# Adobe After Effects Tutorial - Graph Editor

Ladies and gentlemen, welcome back. My name is Nadine Sands, and this, of course, is another very exciting episode of Learn How to Edit Stuff. Not wearing a backwards hat, my hair is just super long, I went with a beanie today. It's the last video of 2017. I figured we'd go out on a high note doing some motion graphics, After Effects stuff. I'm gonna show you guys a more in-depth look at the graph editor inside of After Effects,
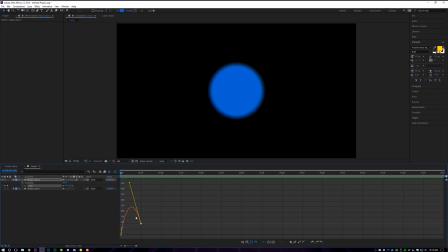(0:21)
a tool that will guarantee make your animations and everything that you're doing in After Effects look 10 times smoother, I promise. Maybe you knew it was there, maybe you didn't know it was there. Today may change your life, I don't know, we're gonna find out. Well, all right, open up After Effects, because we're getting started for the last time in 2017.
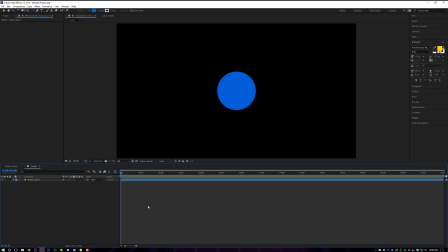(0:37)
Your lipstick is color, don't bother. Alright guys, After Effects is open and I've got a very simple shape layer down in my timeline. It's just a circle, nothing really that exciting here. But what we're going to be focusing on today is this tiny little icon. If you hover over it, it says Graph Editor. And if you click on it, it brings up this entirely new little panel in After Effects that you may or may not have seen before.
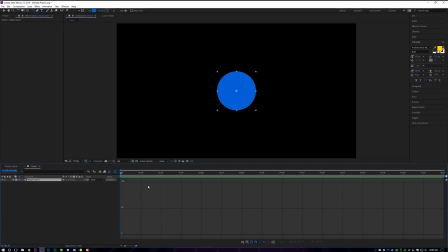(0:57)
But nothing is here right now because we need to add keyframes to the thing that we want to use the Graph Editor for. So let's toggle that out and come over here to our shape layer. I'm just going to set a position keyframe here and go over 15 frames. You can tell over here how many frames. And I'm gonna set another position keyframe, and then I'm simply just going to go back to the beginning, and I'm going to move this out of frame.
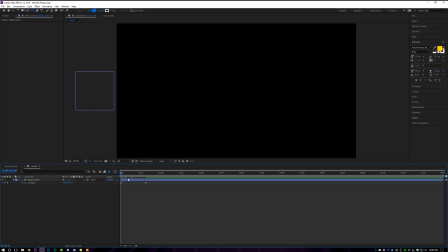(1:17)
If you guys have used keyframes before or anything like that, you know that this doesn't look very good, right? You want it to be a little bit more dynamic. This just looks very plain and very stale.
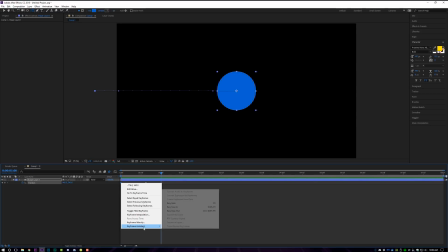(1:25)
If you followed some of my other videos before, maybe you know this on your own, you can right click on this keyframe and set it to Easy Ease Out and set this one to Easy Ease In,
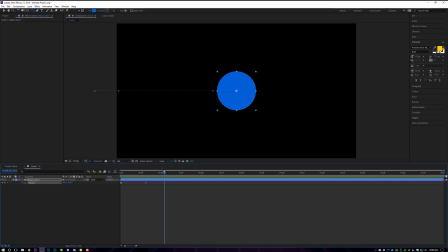(1:33)
which will give it a little bit more dynamic movement where it looks a little bit smoother. But we're gonna take it a step farther and we're gonna use the graph editor. Now for the graph editor, any parameter that has multiple axes, meaning like X and Y, you'll have to split those dimensions so you can operate them independently inside of Graph Editor.
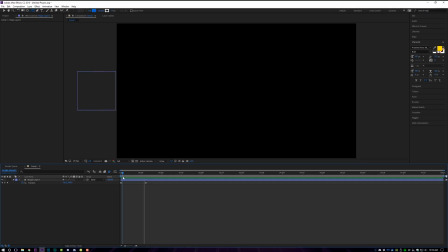(1:49)
That may sound confusing, but it's really super easy. Let's check it out. So because I'm only animating this circle on the X axis because it's moving horizontally,
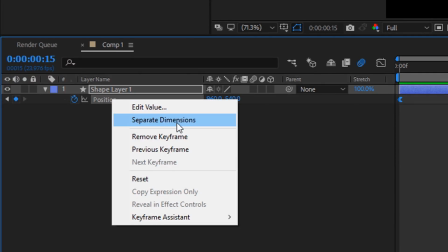(1:56)
I'm just gonna right click on position and go to separate dimensions, and it will separate it into X and Y position.
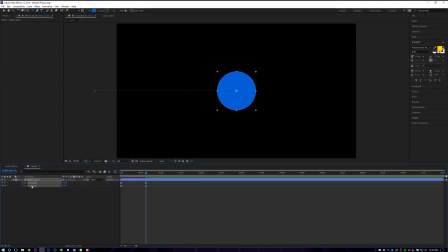(2:03)
It will set a keyframe for both even though the Y position is not being animated. So I'm actually gonna turn the keyframes off for Y. And what's nice about this is if I wanted to say, oh, I don't want it to go directly into the middle, I actually want this to end a little bit higher or lower,
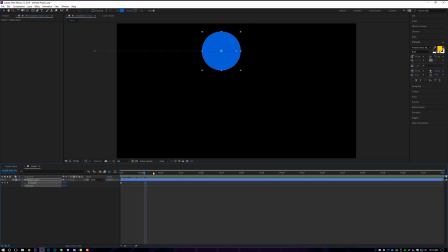(2:17)
I can move the vertical axis and still have it operate on the horizontal axis without having to set or mess up my keyframes, which is actually pretty nice. But for now, we're just dealing with horizontal, so what I'm gonna do is highlight these keyframes and click open the graph editor now, and you'll see I have this line.
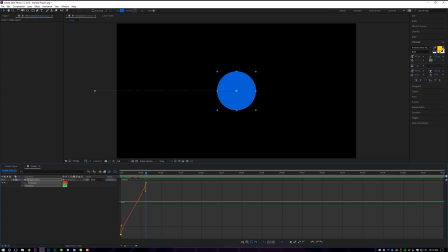(2:32)
Now, what can we do with this line? Each of these points is a keyframe that you have, and since we only have two keyframes, we only have two points. Now, check this out. I'm actually gonna leave this the way it is, and I'm gonna duplicate this layer and just turn this off for now.
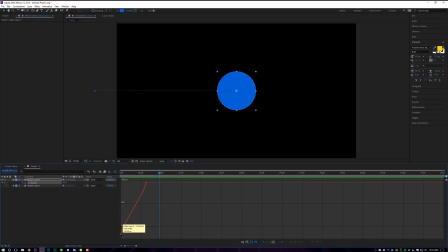(2:46)
And I'm gonna come into my graph editor on my top layer, and I'm gonna start adjusting these keyframes. Now, what I like to do is I like for it to come in fast and end slow. And you can kind of see a visual representation of what that looks like here, where I want it to come in fast. So I'm gonna pull this up and then end slow. I'm gonna pull this over to the side.
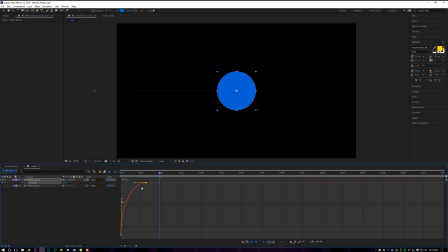(3:04)
And if you hold down shift on your keyboard, it will lock it to a horizontal plane so you don't get any weirdness going on here. So I'm just gonna pull this all the way over. Now watch what happens. See how it comes in super fast and then ends really slow?
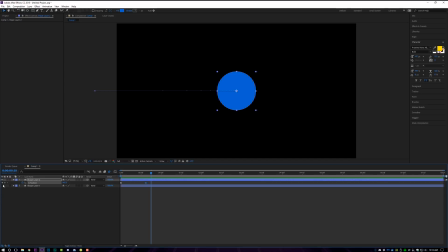(3:18)
That looks significantly more dynamic than just your standard keyframes. And if I turn this bottom layer on, you can see both of them animating at the same time. How the one that we did comes in fast and ends slow, and it looks a little bit more dynamic. Now, conversely, if I open the graph editor again and I want it to come in slow and end fast,
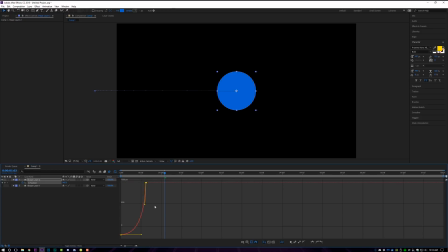(3:38)
I can do it the opposite way, where I pull it over to the side and then pull this down, and now it will come in slow and end fast. Now, what's super cool about this is you can manipulate the animation path of your object without adding additional keyframes, and you can do some really cool things. So we're gonna go back to our come in fast and end slow, but check this out.
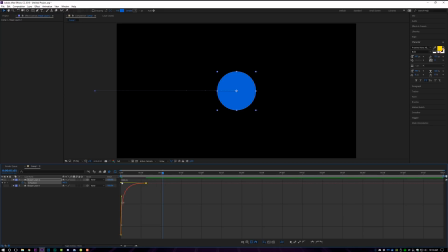(3:55)
I'm actually going to take this keyframe and I'm going to pull it up past the horizontal point. And what that's gonna do is when it animates in, it'll actually overshoot the center point and then bounce back.